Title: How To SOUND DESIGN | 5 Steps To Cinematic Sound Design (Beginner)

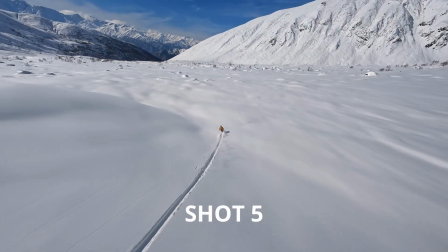[8:10]
To enhance this transition, we can add a whoosh sound underneath to build up excitement and anticipation.
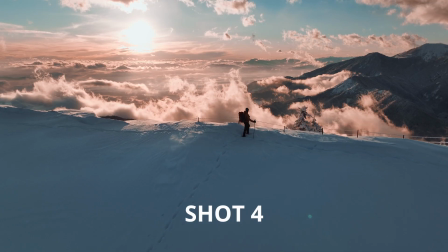[8:16]
Let's watch the scene with just the whoosh sound. Only adding this whoosh sound softens the cut and makes the transition more epic.
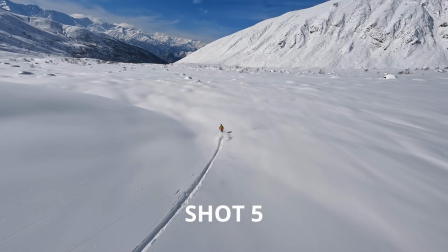[8:22]
In shot 5, the music stops relatively abruptly. To counterattack this effect, we can use a riser sound.
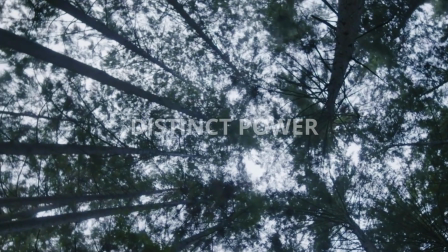[8:29]
Riser sounds hold a distinct power in the realm of audio effects, enriching the viewer's engagement by adding layers of depth and anticipation to various scenes.
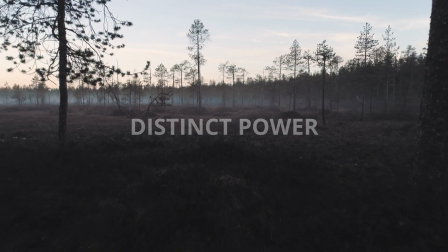[8:37]
Functioning as auditory crescendos, risers gradually amplify intensity, skillfully crafting a gradual build-up of tension and suspense.
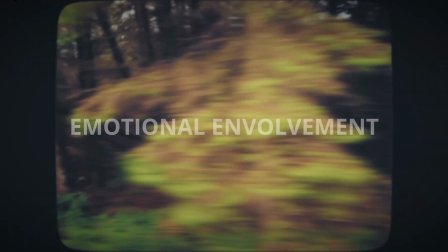[8:45]
Through this deliberate escalation in volume and sometimes pitch, risers not only harmonize with visual cues, but also heighten emotional involvement. By strategically placing these escalation sound effects, creators can skillfully direct the audience's focus and heighten the sense of anticipation,
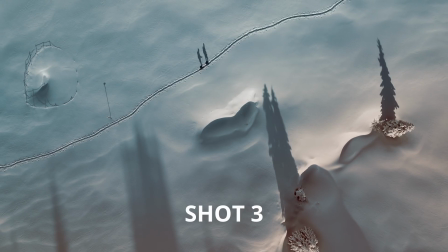[9:01]
ultimately amplifying the emotional impact of pivotal moments. We can start the riser sound in clip 2 and 3 to give the viewer the feeling that something unexpected is going to happen.
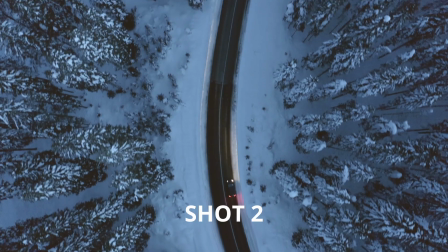[9:10]
Just when the riser reaches its peak, we cut to black. Let's experience the completed sound design without the music to truly feel the impact of audio elements.
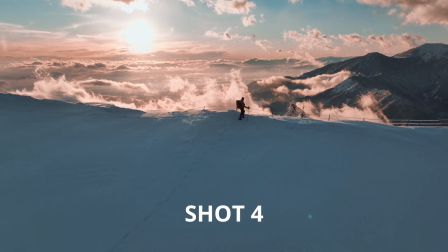[9:18]
With a focus on the added sound effects, we can better understand how they contribute to the overall atmosphere and immerse ourselves in the scene.
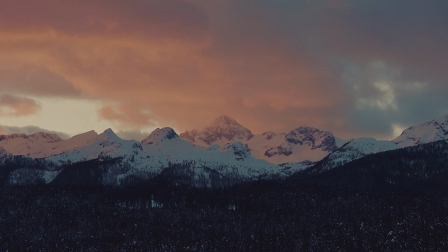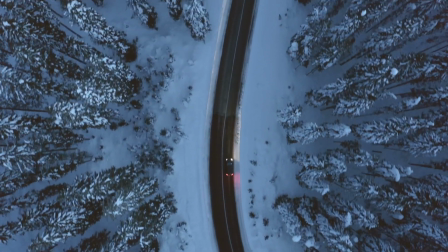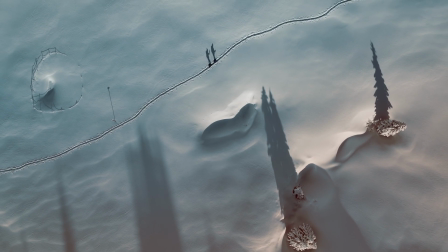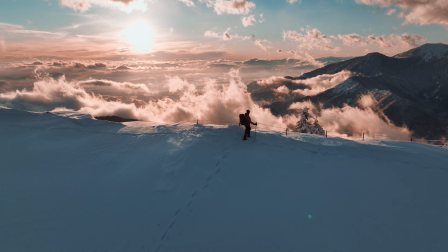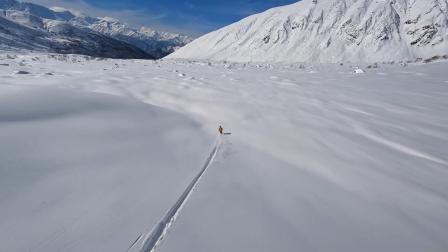[9:48]
In 5 steps,
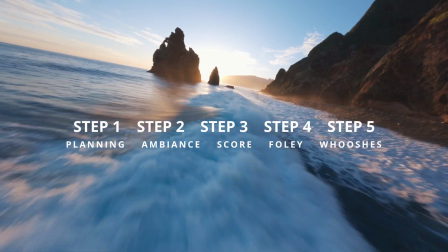[9:53]
we have managed to make the video more impactful and cinematic with sound design. If you have any further questions, let me know in the comments.
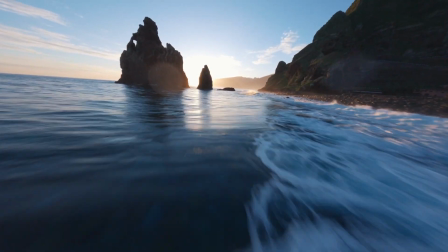[10:01]
Keep creating.